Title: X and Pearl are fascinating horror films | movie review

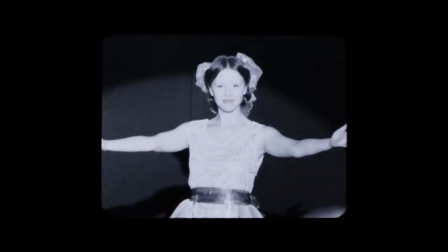243s
From the way he frames and lights his shots to the beautiful yet haunting score, everything about this film screams golden age Hollywood.
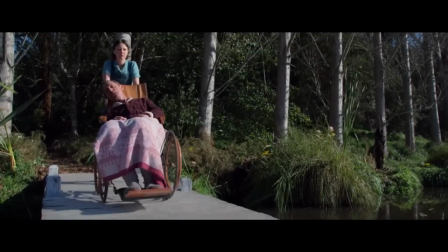250s
This was probably my favorite aspect of the film. What makes this choice work so well is that slashers really didn't exist back in this time.
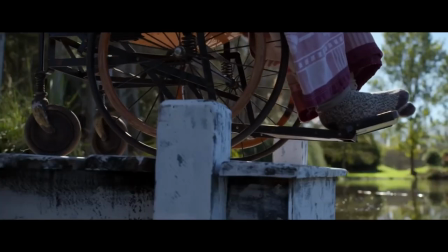257s
Because of the way the film rating system was back then, horror movies were heavily censored, with most just being monster movies that could barely show anything.
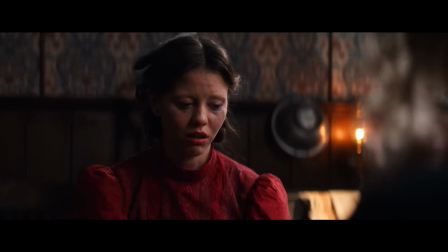263s
So, to see a slasher film set in what is supposed to be this perfectly pleasant and beautiful time period is honestly a bit unsettling.
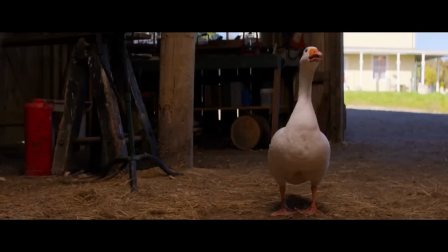271s
But, it's not just its cinematography and score that sell this film, it's me goth's incredible performance while she was great in x it wasn't necessarily a role that made her stand out
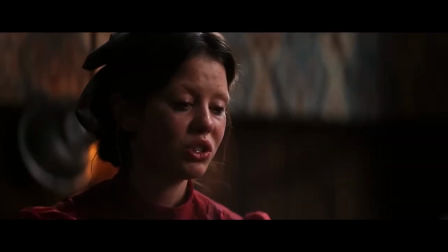279s
from the rest of the cast but here she truly gets to show what she's capable of not only does she sell
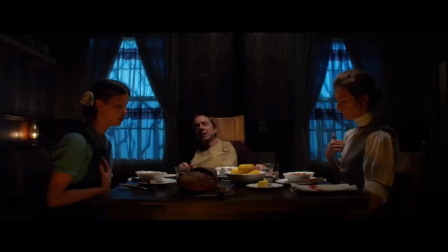284s
this 30s to 40s type of performance well but when her character starts to lose it she goes to some truly incredible and disturbing
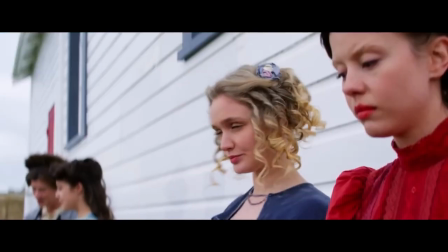291s
places there's a monologue that she has near the end of the film that can honestly be considered as the climax and it's all done in one take and it's truly
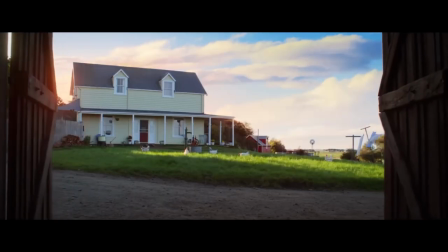298s
incredible to witness if there's any reason to go and see this it's because of her performance. While a lot of people go to see horror movies for the scares, I'd go for the opposite reason.
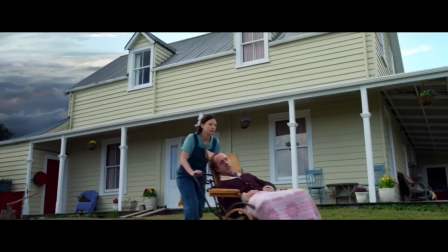306s
Sure, I want to see if this film can scare me like everyone else, but I'm more interested if the story and characters are capable of standing out from the rest.
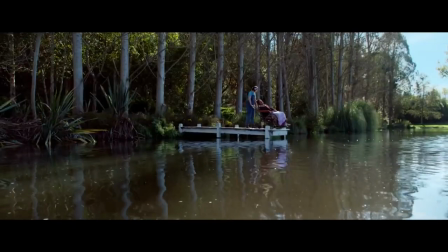313s
I think that's why I gravitate more to films like Doctor Sleep and Us. While those films have some great scares, it's the story and how it explores these characters that make me want to go back and see it again.
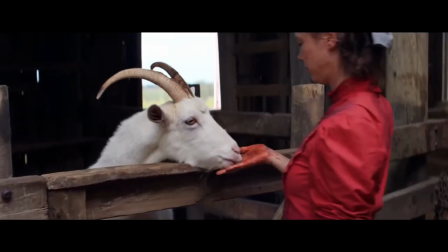322s
That's the same with Pearl. The way this film explores Pearl's character and gets her to a point similar to how we know her in X was incredibly interesting and one of the best aspects of the film.
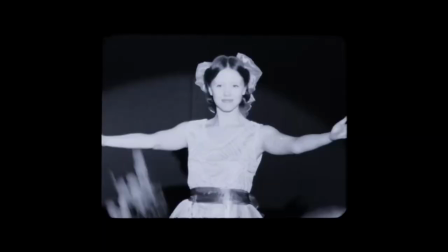331s
While it's sometimes better to have a slasher killer kill for no reason, I do like it when films like this actually explore what made this person the way we see them later on.
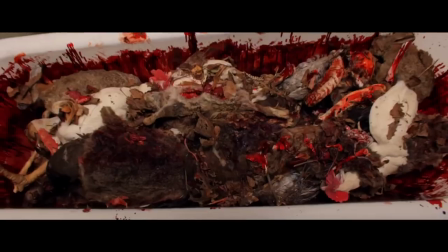339s
And I've got to say, that ending is one of the most disturbing endings I've seen in a horror movie in quite some time, and that's all I'll say about that.
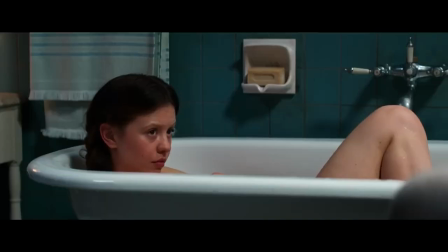346s
But I do have to say, if you're expecting jump scares or creepy atmospheres then you're going to be disappointed.
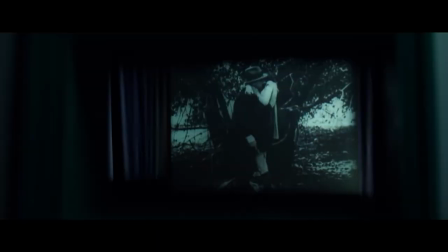352s
The scares don't come from loud noises or from creepy looking places, they come from seeing a woman slowly lose her mind and make horrific choices in a perfectly pristine and beautiful world.
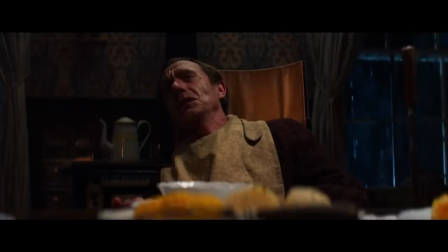360s
That's the genius of this movie. It doesn't attempt to scare you traditionally.
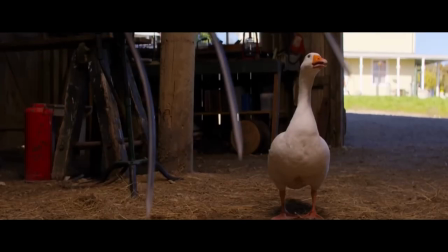364s
It truly wants to get under your skin and make you question why are you seeing something terrible in a setting you never see something like that in.
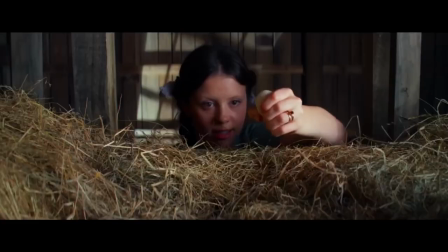370s
While they're two completely different films, I think Pearl is my favorite in this series so far.
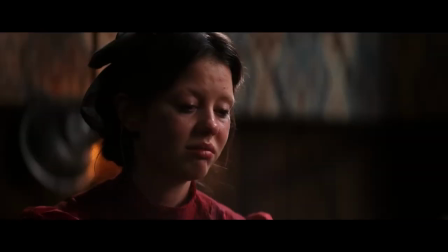374s
Miegoth's performance is incredible, the cinematography is stunning, the writing and direction are some of the best I've seen lately in horror.
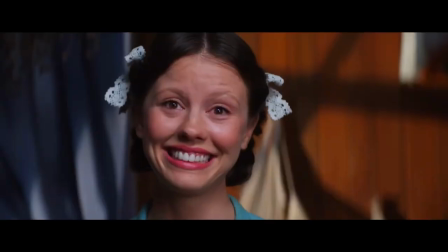380s
It's truly one of a kind and you should see it as soon as you can. I'm going to give Pearl an 8 out of 10.
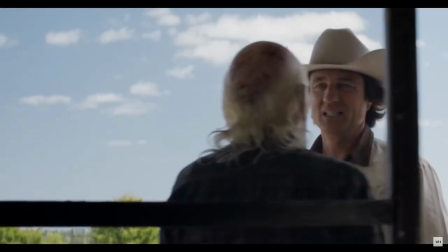385s
So why are these films so popular? What is it about them that audiences are becoming so attracted to.
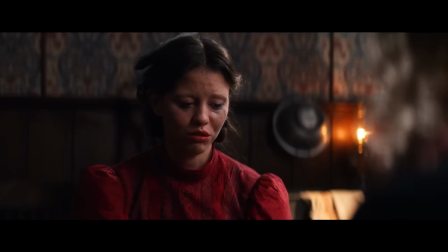390s
Because if you look at them as regular horror films, they kind of fail at that. A lot of horror movies have scares as often as they can and these films are seemingly against that.
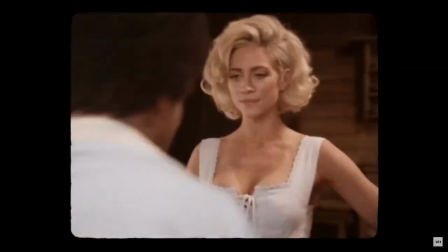399s
And yet, rather than people revolt against them, they love them. Why? I think it has to do not with the scares but with how the films feel.
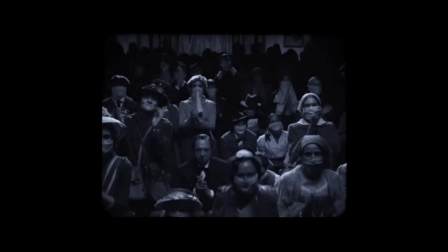407s
The feel of a film can be attributed to a lot of factors but the biggest factor I think is through how a film looks visually.
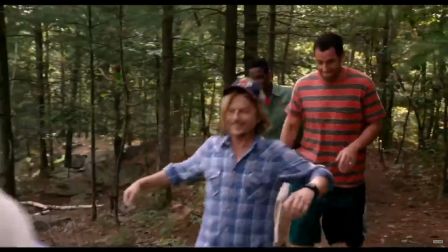413s
Film is a visual medium and how it looks is some of the best way to separate from the others. If you look at comedies from people like Adam Sandler, visually, they're very boring.
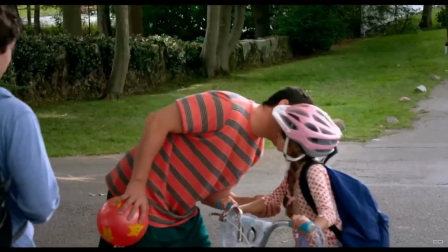421s
There's nothing interesting about how the shots are framed, they're lit so everything is perfectly seen, everything is in focus, it's very boring to look at.
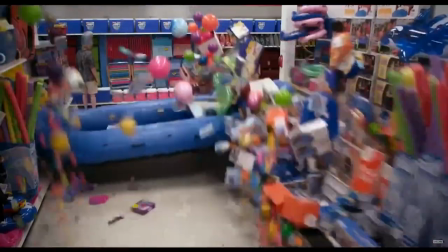428s
But, the reason a lot of comedies do that is to put the focus on the jokes and what the characters are doing and saying.
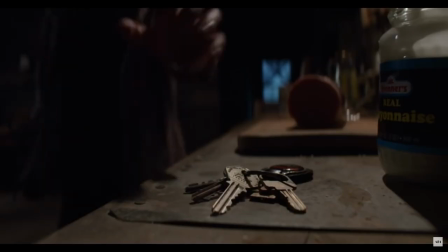434s
When you look at horror films, the visuals are everything.
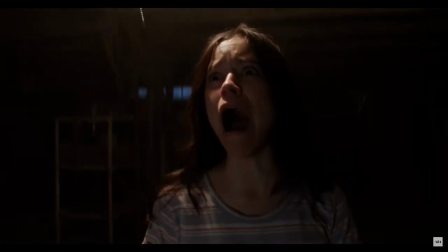437s
From the way shots are framed to how much is left in the dark versus the light, it's all done to deliver the most effective scares possible.
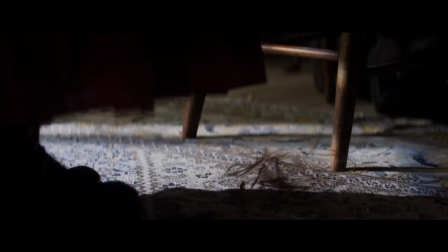443s
With X and Pearl, Ty West used his visuals to deliver scares in a very different way.
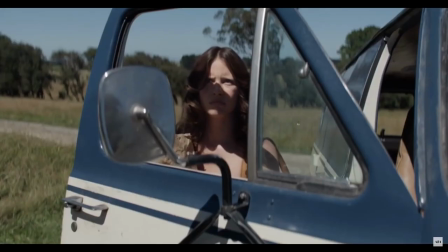448s
As I mentioned when I talked about Pearl, these films are emulating certain eras of films, X being 70s slashers and Pearl being Golden Age Hollywood.
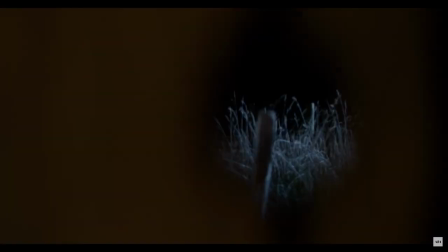455s
These were very deliberative choices that West made. It could have been very easy to just say both of these films were set in these eras but film them like any other horror film,
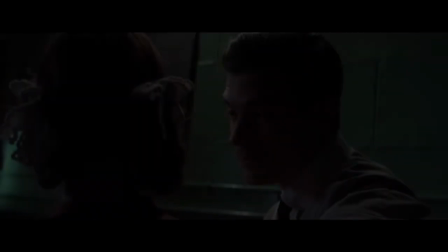462s
but he went the extra mile and did everything he could to make them feel like they were from these eras.
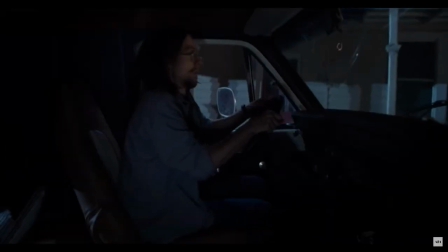467s
But why? Neither of them have anything particularly scary in them, so why put in all that extra effort?
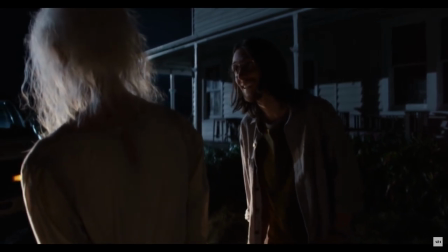473s
Well, it's because of how these films feel is what leaves such an impact with the audience. With X,
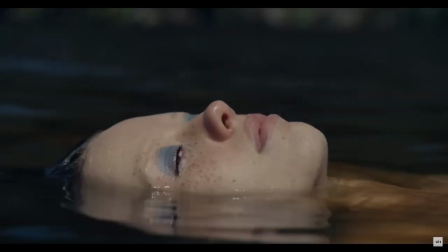478s
audience members that either grew up with this era of films or just fans of them are seeing something that so perfectly
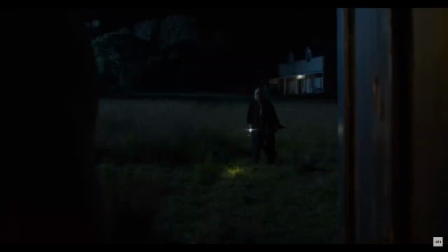483s
emulates them that their brains are remembering all the fun they had when they first watched films like Halloween or the Texas Chainsaw Massacre.